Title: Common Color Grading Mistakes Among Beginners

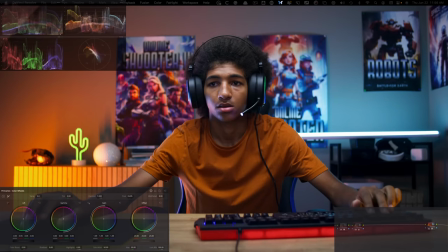I'm going to take my gain and keep pulling it to something like this. And, you know, at first glance, I mean, it's just kind of cool.
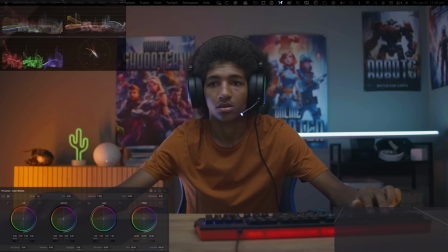Like, it's just like, Oh my God. So this is my log, uh, or this is my rec 709. And then this is, this is the look that I'm going for.
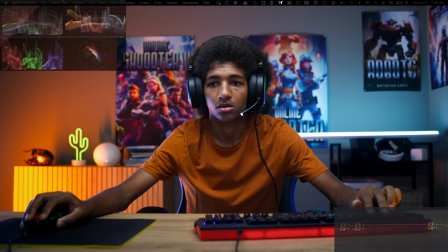But the problem happens with that is now you're going to be doing so much damage control. So you're going to have to fix this. You're going to have to fix any other areas i mean the red is out of control and they wouldn't know as the first example to saturate it
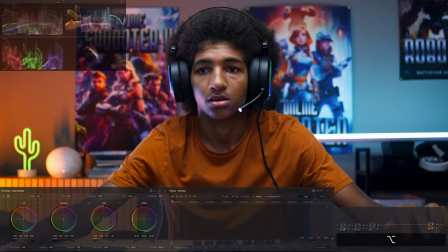how to control those colors so then what they would do is they would create a window and it quickly becomes a game of whack-a-mole
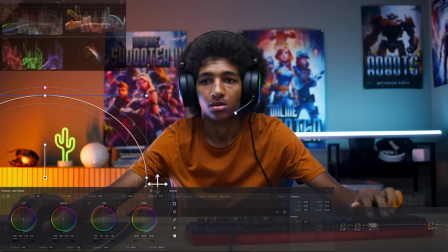so they'll create a window they'll put it right here i'm giving them the benefit of the doubt that they know what they're doing they'll go in their gain and pull this area down and then in their window they'll soften it and go under tracking and then track it back and forward okay so
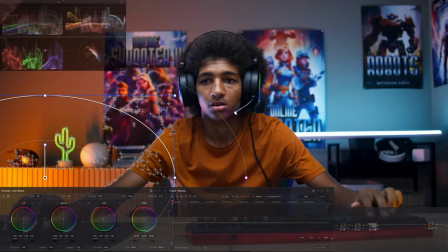again i'm giving our beginner a lot of uh the benefit of the doubt that they will know these things but you see
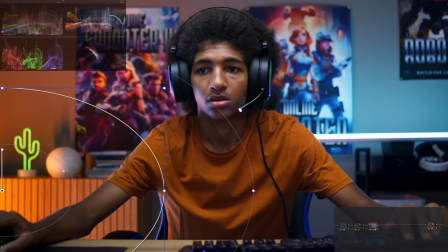like how we're adding so many extra steps to get to where we want to go so
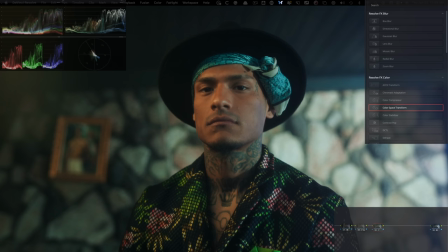this is extremely common like whatever changes beginners make they're always on the nose what do i mean by that let's just go and type in glow so let's just say somebody who's just starting out in resolve and just learn how to use glow they'll drop on the glow effect and they'll be using
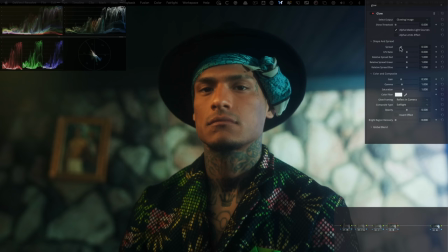it something like this okay so they'll
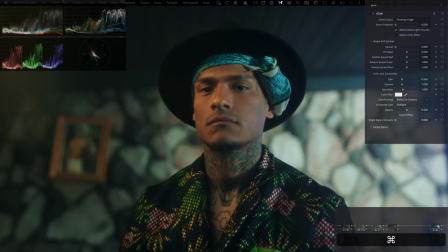go in their gain let's just say and pull it up a little bit like in terms of a music video look it
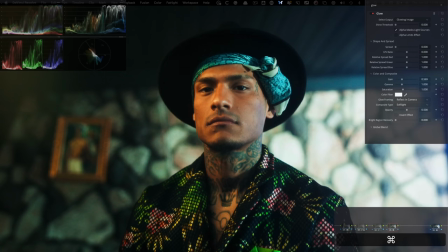could work but you can just kind of tell that it's a glow effect like i can just look at it and know that it's a glow effect that's being applied okay same thing with like let's just say if they're using halation and grain. They can drop that on.
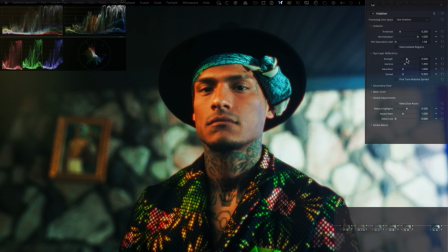And then again, let's give them the benefit of the doubt that they can figure out how to control the intensity of the halation or whatever. So they'll leave it somewhere around here and then turn on the grain. And most of the time, if they're using grain, it's going to be like something like this.
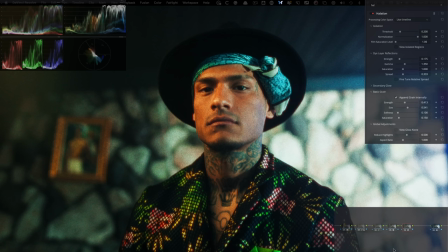So it's almost like they want to be discovered that they're using certain tools, but a good edit is where you can't even tell where the cut is, right? Like that's what they say. So in this case, what I would do is this, like, let's just turn this off, go in my glow.
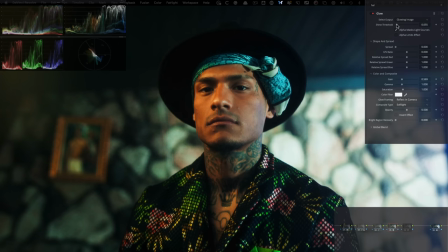What I would do is I would pull this up a little bit. I would go and kill the gain again.
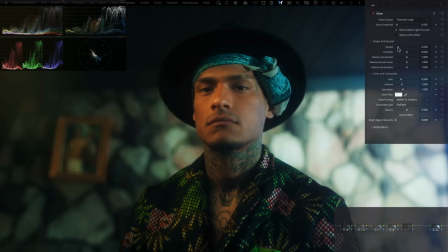And then in my spread, I will come back to something like this and I will keep messing with my threshold.
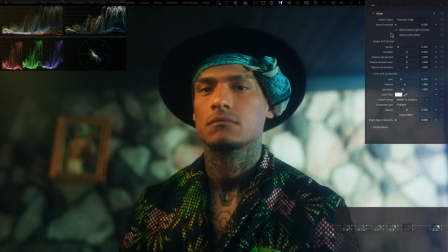And then I'm going to go under my gain and I'm going to lift it up a little bit. And let's go in our spread again and just like mess with it a little bit. And then I'm going to go under my global blend and I'm going to pull it back to something like that.
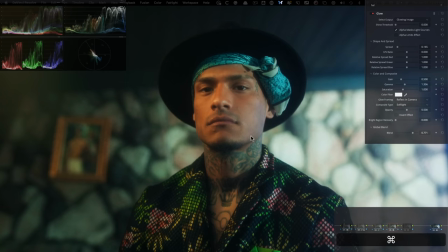So if I do before and after, we can still tell that there's glow that's being used, but it's very subtle. It could also look like there was a pro mist filter on your lens. Okay. So now we're getting in a more realistic territory. Same thing with like grain inhalation. I'm going to just turn off the grain first and then let's attack inhalation.
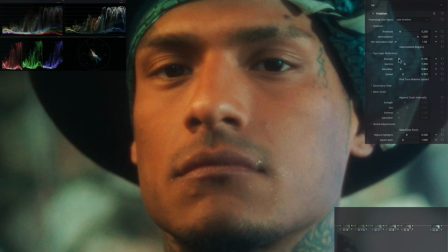And I'm just going to pull the saturation back and pull the strength back even more okay so we can still see that it's being um it's an effect and then i'm gonna go under grain and i'm gonna kill the saturation first of all i'm gonna reset these and i'm gonna bring the size
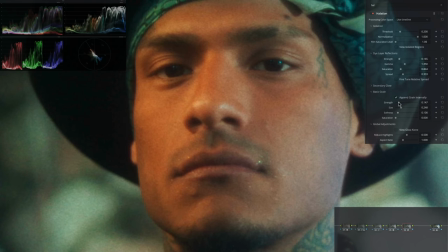to half and then i'm gonna bring the strength to half as well so if i do before and after you can still see the texture right here that there is grain applied and there is a glow effect applied if i take both of these and turn them on and off.
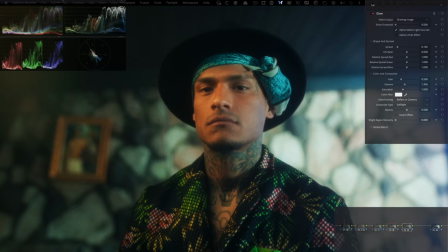So it's still there, but it's not so much on the note.
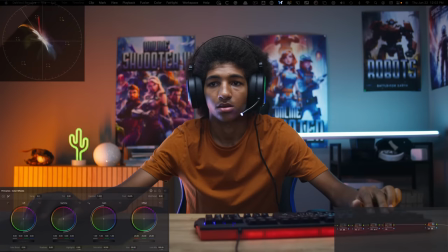This one is a dead giveaway that somebody is new to color grading. What I'm talking about is like, usually you want to create color separation and it's also known as split toning. So say a beginner is attacking that concept on this shot.
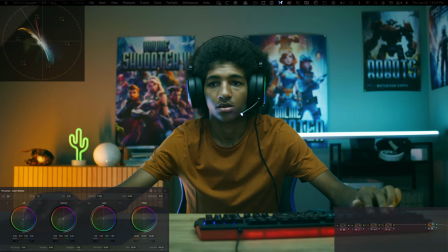They will start with their lift, kind of adding that green or teal, and then they'll go and take their gain and add that warmth okay and then they'll keep doing that to keep
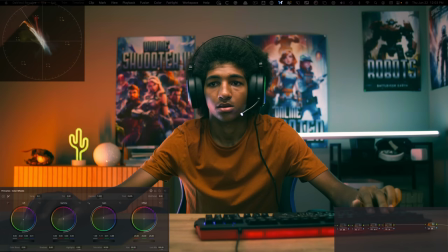separating the two images right or the highlights from the shadows they'll keep doing it to separate the highlights from the shadows so say something like this and then keep pushing that now the problem with this is that on its own it kind of looks cool uh it has a nice look i i have to admit But what's happening is this,
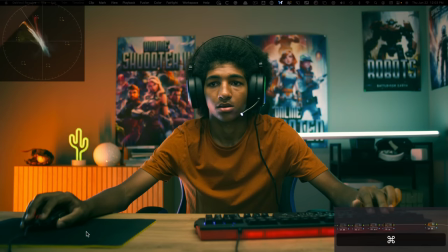like look at what's happening to the skin tones, what's happening to the black mouse pad, and anything that's black is not black. Look at the hair. And that's a very massive problem.
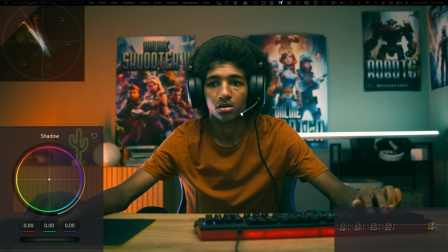And the easy fix is I can go in my log wheels, I can go under my shadow and counter that green, okay? So just look at what I'm doing.
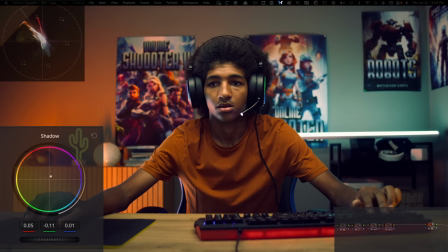I'm countering that green until it's just completely gone. and now I can just like lift my shadows a little bit, not too much. And this was like a really extreme example, but I'm happy that I did this to kind of show you,
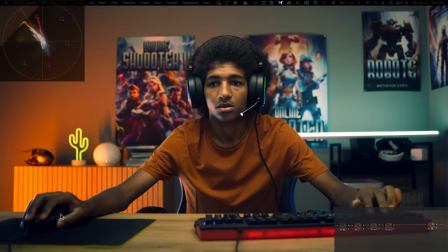even if we're creating such a push look, like look at the arms again, like look at how we got our blacks back, like look at the pad again, look at the hair. And if I were to undo this step, like look at this, look at the difference before and after.
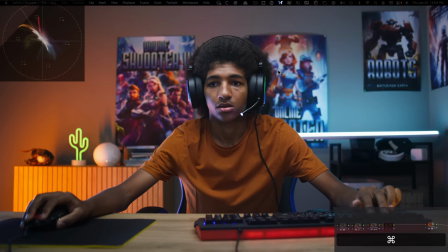So we're still creating that look because if I do on and off, you can see that the look is unapologetic and we're still going for it. But if I were to just make the last change disappear compared to how much it helps,
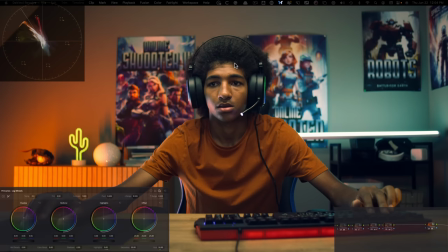it's absolutely insane. Let's just say if you don't want to lose all the character of the green, you can go under your low range and start pulling it back. So now my focus is on the hair.
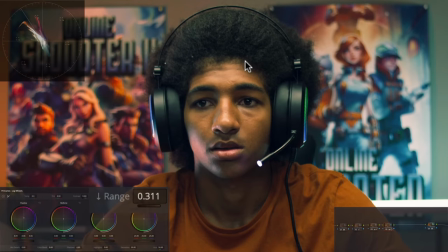I still want to keep the black in the hair, but then I want to seep in the teal as much as possible in my lower mid. And then this is where I would park it. But just look at the difference of this tool. Again, before, look at the mouse pad, and then after.
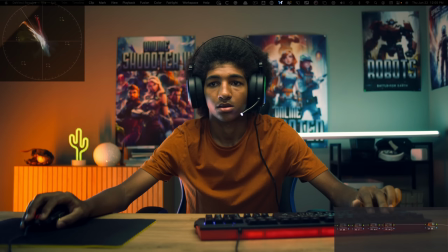And then that would fix that problem when you're creating split toning. So before we get into the next example, here is another little nugget. So we created this very extreme look, right? So let's just say that you go, man, it's just a bit too pushed, isn't it?
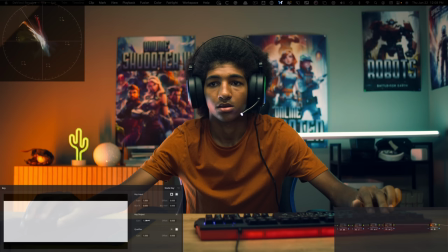You can always go under your opacity, like your key settings right here. I can just take my key output gain and I can dial it back and I can go, you know, about three quarters in, it looks pretty good. So anything more than that is just too much on the nose once again.
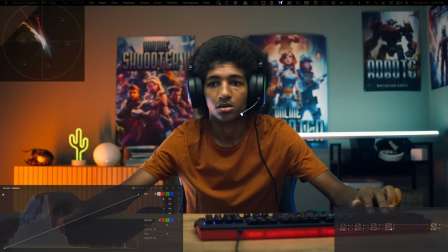So then that is another way to kind of just dial back the overall effect of the node trust me new feature updates are always exciting but nobody gets more lit on it than people that are new to grading i used to be the same exact way you're looking for the next magic tool that will make you twice as efficient and your grades 10 times more professional looking nothing could be further from the truth so let's
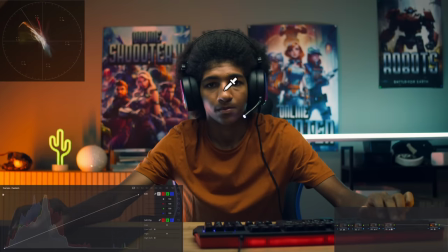just say the client came back and said hey i want to see a little bit more into the eyes of my main character and just like bring up the face but mostly the eyes okay and resolve just did a brand new update and there's a tool called magic mask so the beginner
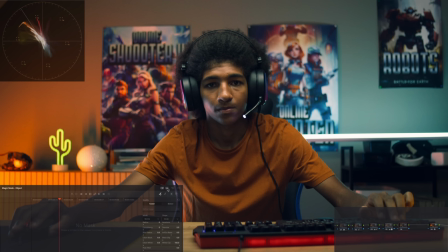is going to be like perfect like this is the time to use it so they're gonna go and let's give them the benefit of the doubt that they know some of these things so they're gonna go under people right here by clicking here and then you can either select person or features so they're gonna click
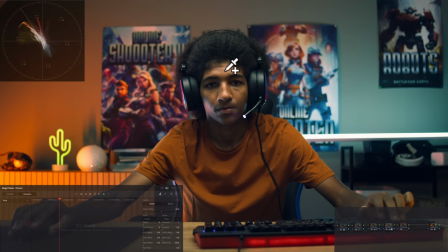on features and select face nothing really happens when you do that because you're gonna have to go and do this like select this area and now if I
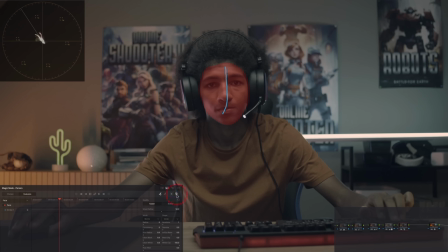click on this guy right here, mask overlay, it gets to select the face.
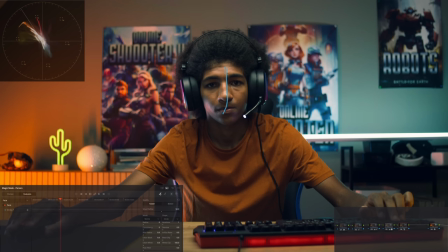So let's just say they know all of this so far, and then they go ahead and track it forward and backwards.
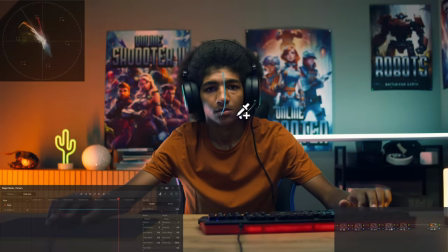Okay. So, so far so good. I mean, we can see that the mask is latching on really well.
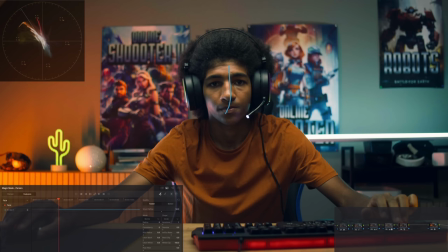Okay.